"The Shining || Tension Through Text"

What's up, everybody? It's Joey from Everything in Frame back here today to talk to you about one of my favorite movies of all time, The Shining. I'm gonna take a look at how writer-director Stanley Kubrick effectively uses suspense in his screenplay adaptation of Stephen King's novel,
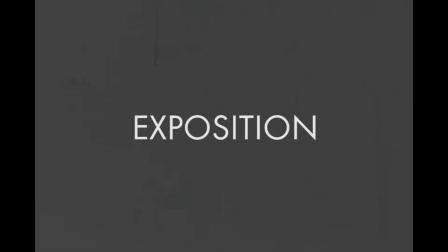The Shining, to build tension throughout the film. So the first thing we're gonna look at is exposition.
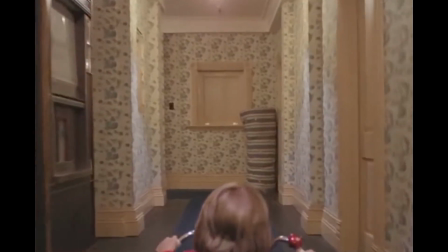And Kubrick uses scenes of exposition, and if you don't know, exposition is kind of the intro scenes where you get to know the characters and the location and all the kind of settings and details of the story.
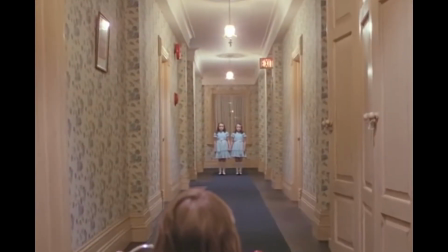So Kubrick uses exposition in The Shining not only to give us a backstory and tone for the film,
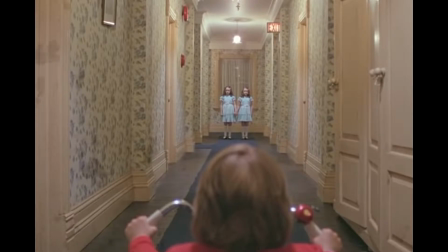but also to establish tension that will only build throughout the rest of the film. The Shining is like a crescendo in that we learn these few specific tidbits of information at the beginning about their past and, what the family is like, and then we watch those implications surface slowly throughout the rest of the film. The exposition is kind of the lighting of the fuse of the huge bomb climax that we get in this movie. Another thing that is accomplished through the exposition is setup and payoff. We see the cause implemented by one character, and then we see how it affects all the other characters later.
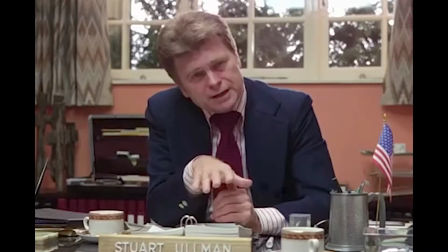Our learning of Jack's arguably abusive behavior in the past at the very beginning of the film
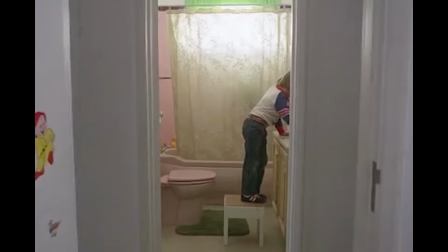builds suspense as we wait for those abusive tendencies to kind of surface and see what's going to happen. One specific scene that I noticed last time I watched was the car scene.
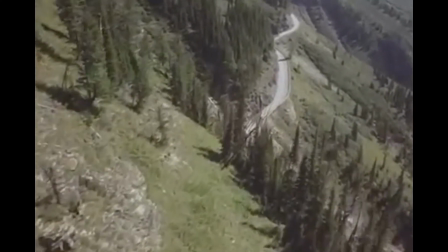And that's at the beginning. It's a short scene where we see the family together for the first time.
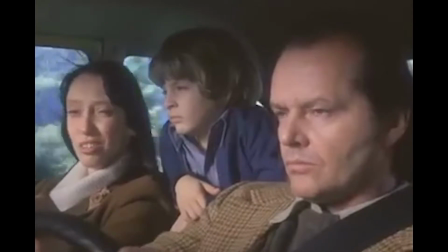And it takes place in a car, which is obviously a really small, kind of claustrophobic space. So it could be seen as a foreshadowing for the tension and claustrophobia that we'll feel vicariously through the other characters,
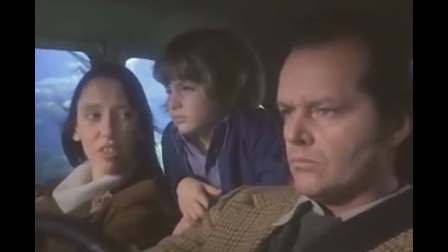especially Wendy and Jack. And it's also where Wendy first kind of states her concerns for moving and being in this place for so long, and Jack just quickly brushes them off, revealing that the power dynamic between the couple is already off to begin with, and seemingly is just going to keep getting worse.
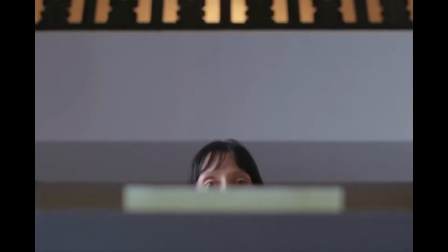Another technique that Kubrick uses quite well in The Shining is isolation.
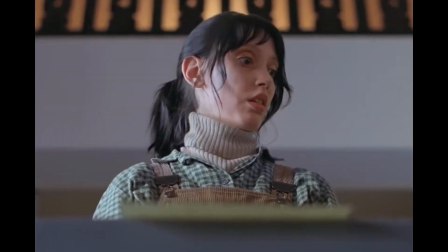The fact that a bulk of the shots in the film show each member of the family alone as they face their own experiences of the hotel and the situation,
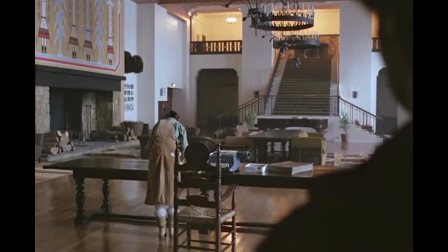it creates a sense of isolation between each character. Jack slowly loses his mind while trying to focus on work.
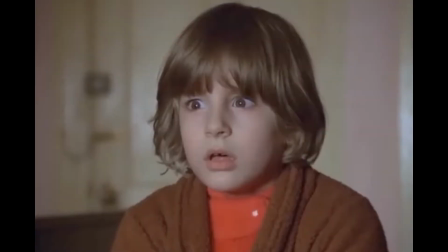Wendy tries to take care of Danny and get anything out of Jack, and Danny just wanders around the hotel witnessing terrifying things.
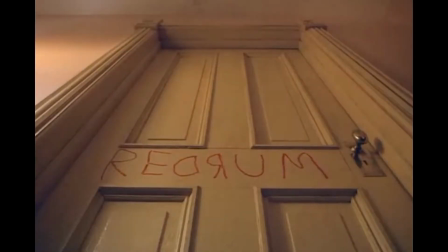But each of these vignettes of the larger story create more and more layers to the suspense as we're working through the plot. Another thing I noticed a lot was suspense through details. So certain details like locations and objects can also build suspense. By planting something vague early on in the story, you can foreshadow that something might be connected to that detail, building a certain amount of tension around it.
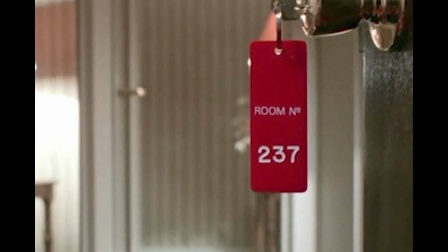It can be frightening to the viewer to be aware of something and be unaware of its significance or level of danger or concern. A great example of how Kubrick uses that here is through Room 237.
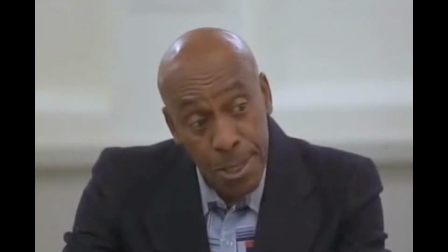We hear Dick the chef warn Danny not to go into Room 237, and from that moment on, we wonder what could possibly be in there.
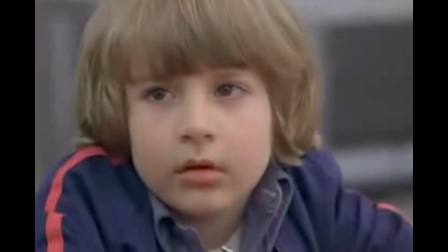This vague knowledge only makes the moments leading up to and within Room 237 even more suspenseful. Another example is how he tells Danny about The Shining. We see Danny experience this phenomenon throughout the film,
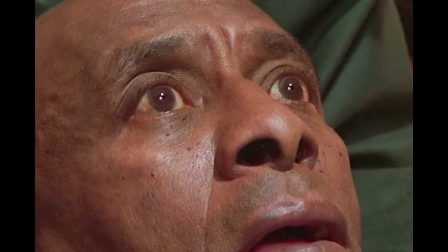so when we cut to Dick's room and see him experiencing The Shining for the first time that we see, we know something bad is probably gonna happen, and then it does. Spoiler warning if you haven't seen The Shining, but I'm sure you have. After that happens, that's when he goes to the hotel and gets killed by Jack. So, not many good things happening after this whole Shining experience. For an example of suspense through objects in the story, we can take the phone line.